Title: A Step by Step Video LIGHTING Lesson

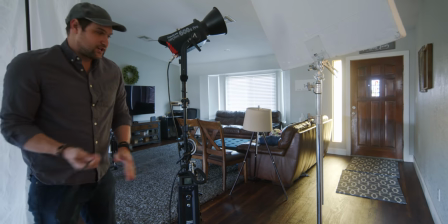Man, I don't know about you guys, but when I'm lighting something I get this rush. I'm so excited to see what that first light's gonna look like.
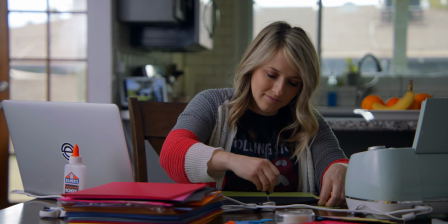Here we go. Let there be light. And we have our key light in place, coming from the left.
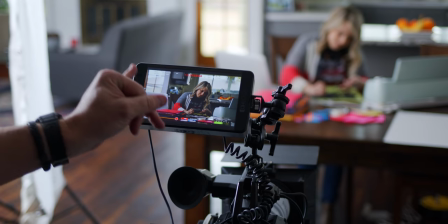I like it. Now, the reason why I've chosen to bring her key light in from the left is because of this window.
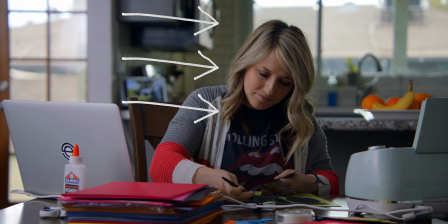The audience will see this window and think, oh, light must be coming from it. When in reality, my lighting is coming from this direction.
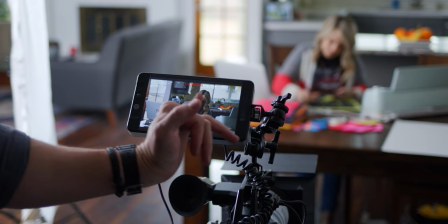As long as it's coming from that same screen side, we're okay.
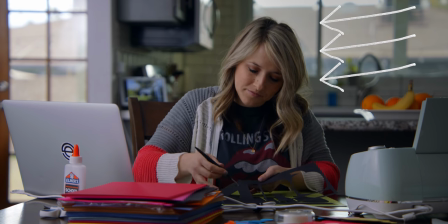Next, the audience is going to wonder, whoa, why isn't this window lighting her just as much? So now I'm going to bring in a light coming from this direction. This is the Aputure Nova, and it's time to turn on the backlight.
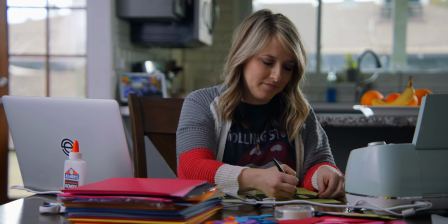And on. And the problem with having a light low like this, especially for a backlight, is sometimes it's unnatural.
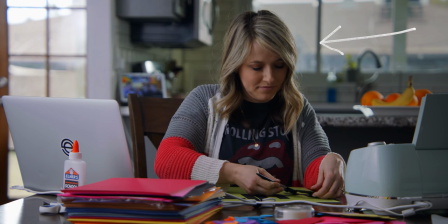So I'm going to raise it up. there we go.
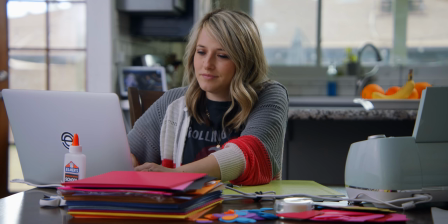I'm liking this because now we've got this little bit of shine on her hair and it looks natural to me.
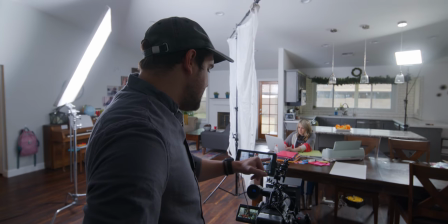What I want to do next is make the background look a little bit more interesting.
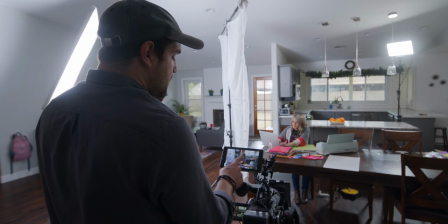I'm going to put a light out of the window and improve this flat background. Some people disagree, but I have a specific philosophy about lighting. Make it look natural, but make it look beautiful.
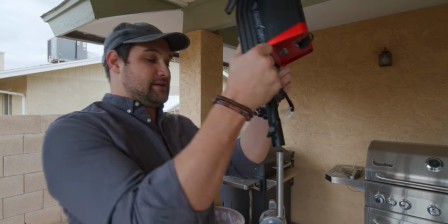And I think that it's okay to make lighting look a little bit more fantastic than real life.
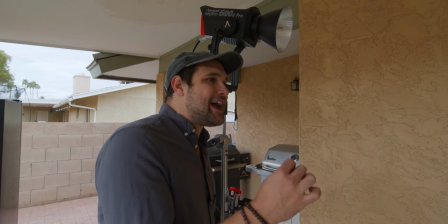All right, let's see what this accent light is doing.
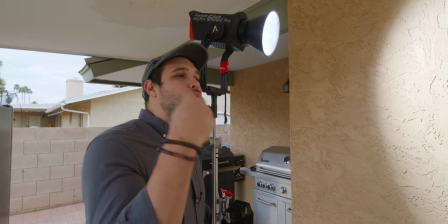Well, don't expect these things to make the world of difference. It is an accent light after all.
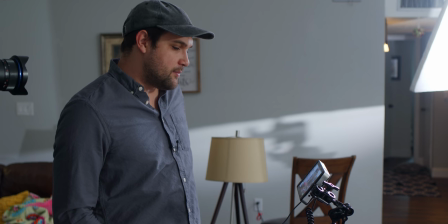It's not completely necessary. Yeah, I want to make that backlight a little bit softer on her.
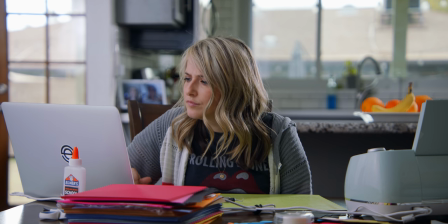So I'm going to bring in some diffusion and tone down that backlight because it's a little bit harsh.
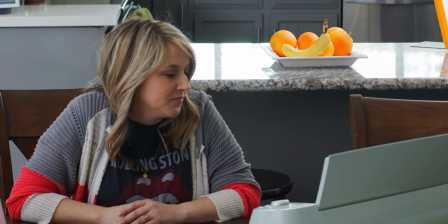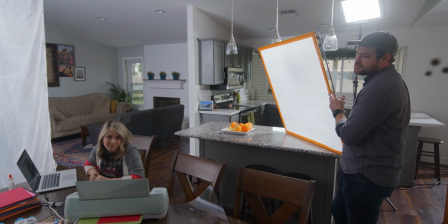What are you making, Lynn? You want to let us know what this project is?
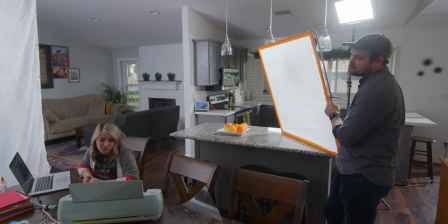No.
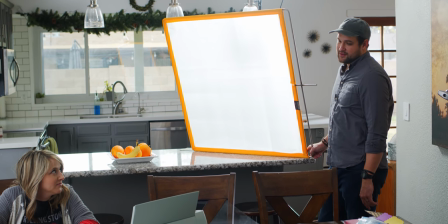You know, we're trying to do a video, but I don't know. Is there any way you could, like, make that a little bit quieter?
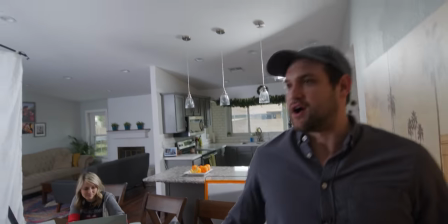All right, let's go outside for a minute. Let's go. I think I've figured out the problem. It's always about her. Everything is about Lynn. Okay. there's more to life than lighting. Yeah, we get that, but what is more to life than lighting? Not much. Your little crafts aren't more important than my lighting. Sometimes I wonder if she really cares about the channel, what we're trying to do here. I guess while we wait for Lynn, we can introduce today's sponsor, Squarespace.
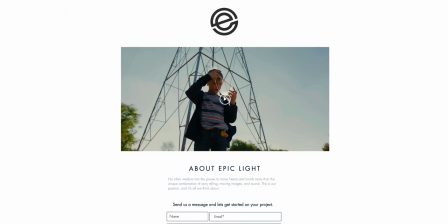When Squarespace reached out to us, we were ecstatic because we've needed to redo our website for years.
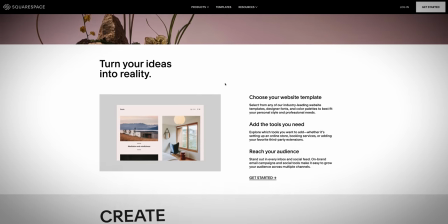We are excited to use Squarespace because with Squarespace we can seamlessly add our YouTube videos to our website so they can load quickly for our viewers.
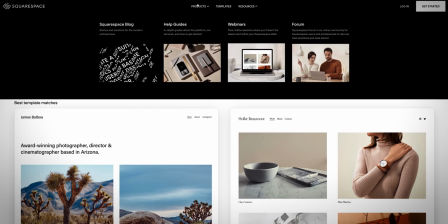We can also add password protected pages to our site.
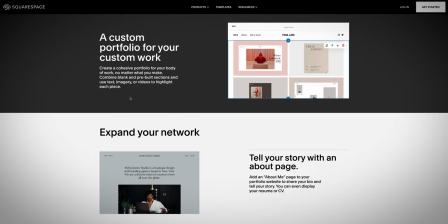Our work is going to look super great on our site too since Squarespace has lots of professional portfolio designs to choose from.
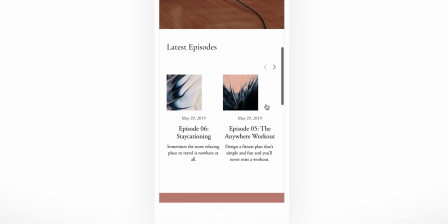Also, every template on Squarespace looks great on mobile devices as well. Look at this stuff!
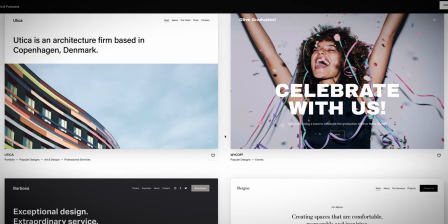So many amazing website designs to choose from. Look, if you feel like your website needs some help too, check out squarespace.com and let's be Squarespace buddies.
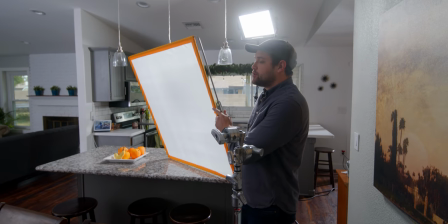Now that you can hear me better, what I was going to show you was when you're positioning something like diffusion here, don't bring in the stand immediately.
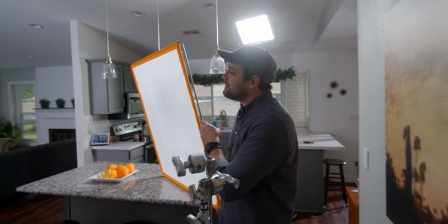Audition it. Figure out where you want it to be. And I think this looks great right here.
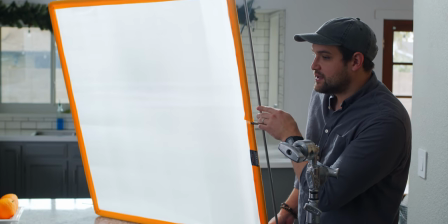The light can still be hitting those oranges, but Lynn's backlight is toned down.
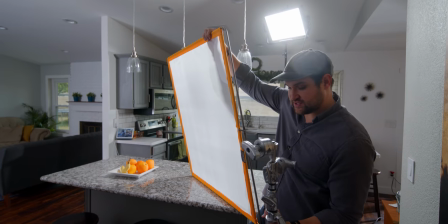So now that I have this positioned where I want it to be, I'm going to position the c-stand where I want that to be and lock everything into place.
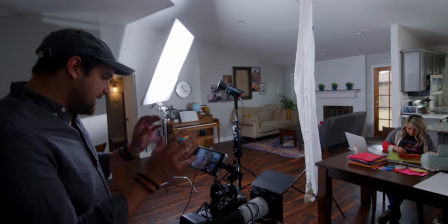I really like where that is Okay, now that that diffusion is brought in it's a little bit less glamorous,
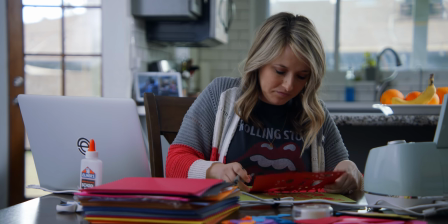but it's definitely more realistic We have an edge to her shoulder here.